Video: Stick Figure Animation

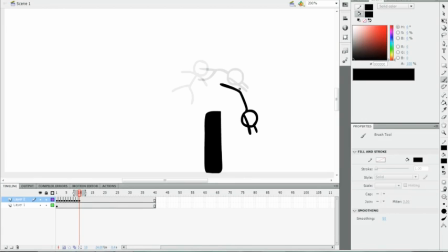(8:12)
And you want to make sure that his body stays along this arc, this line, otherwise the motion will look very unrealistic. So when he falls down on his face, he squashes
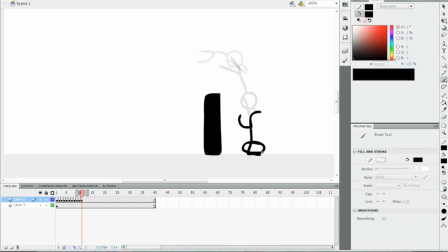(8:31)
with his elbows down there. Okay, and then finally we want him to kind of rest in a
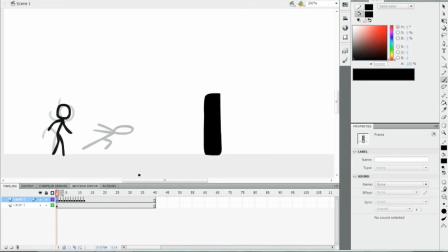(8:46)
state like that. So let's see how that looks. Alright, it looks good. I mean, of course it's really fast, and it doesn't look very realistic when it's that fast. So what we have to do now is we have to evenly space out these keyframes so that they work with the timing.
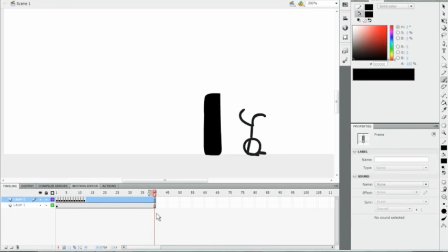(9:05)
So I'm going to delete all these with Shift F5, and then I'm going to press F5 until I see that there's enough space. Okay, it's going to be doing that for that many frames maybe,
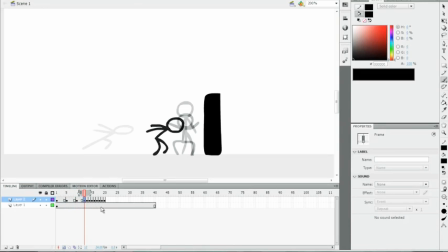(9:21)
and then that's going to be kind of quick. He does that, does that. Yeah, I mean, you're going to change these later, so it doesn't really matter. I'm just going to add some frames. So when I look at it now,
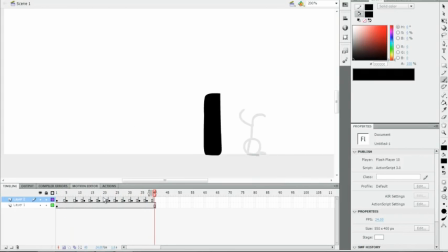(9:42)
it looks good, and I think I want him to have more time building up for the next motion here, so I'm going to give him an extra frame there. Okay.
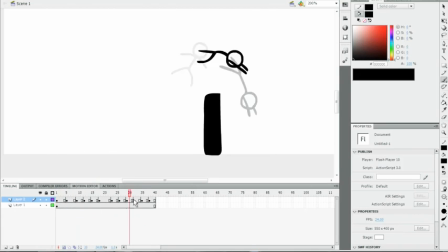(10:01)
So, another way to scroll around through your animation is by using the comma and the period. So, I actually didn't know about this until like a year after I started using Flash, and when I found out about it, I was so mad, but so happy at the same time.
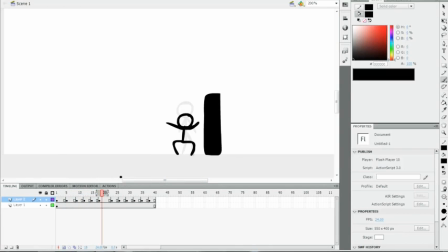So, let's see. Okay, I guess it's about ready. Ready to put the in-betweens in between the frames.
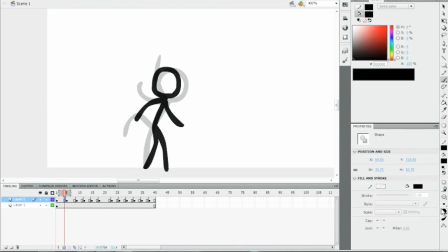(10:33)
So I'm going to go back, zoom in, and I'm going to have to change my brush size because when you zoom in, the brush size doesn't change with the zooming, so you have to change your brush size accordingly.
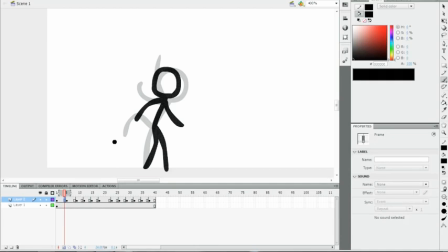(10:50)
So okay. So I press F7 in between these two frames, like that, and I want him to do like I want him to like start out slow and then go fast and then go slow again.
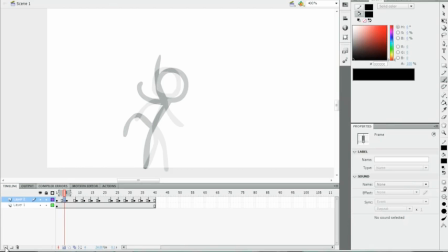(11:07)
It's like quick example. Let me just make another layer right here. It doesn't look as real when you do like things in a line like that,
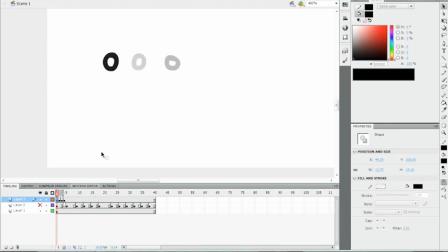(11:21)
but it looks more real when you kind of make them move. Here, let me add another frame in between here.
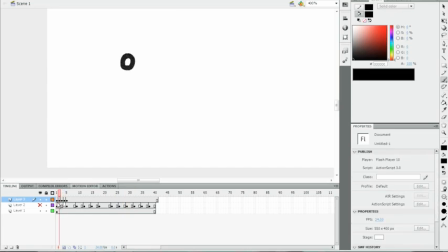(11:35)
But when they move like more realistically, actually it doesn't really look that realistic, but we want to do that basically. So I'm going to delete this layer. That was an example. So we want him to
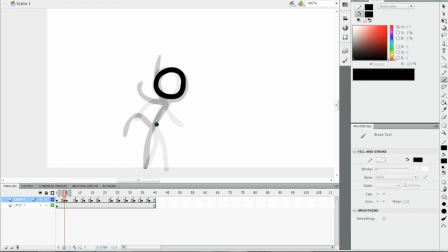(11:58)
start out close to his original pose, which was this right here. So gradually his arm goes like there, his other arm goes like there. Maybe it starts to curve a little bit. Actually, this one too. So they're both going to curve a little bit.
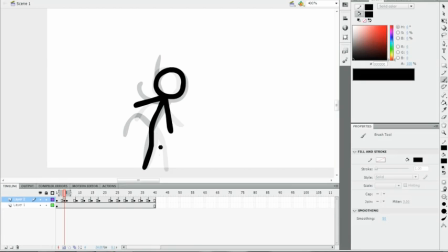(12:14)
And then this leg is right there. And we want this leg to start to move upwards.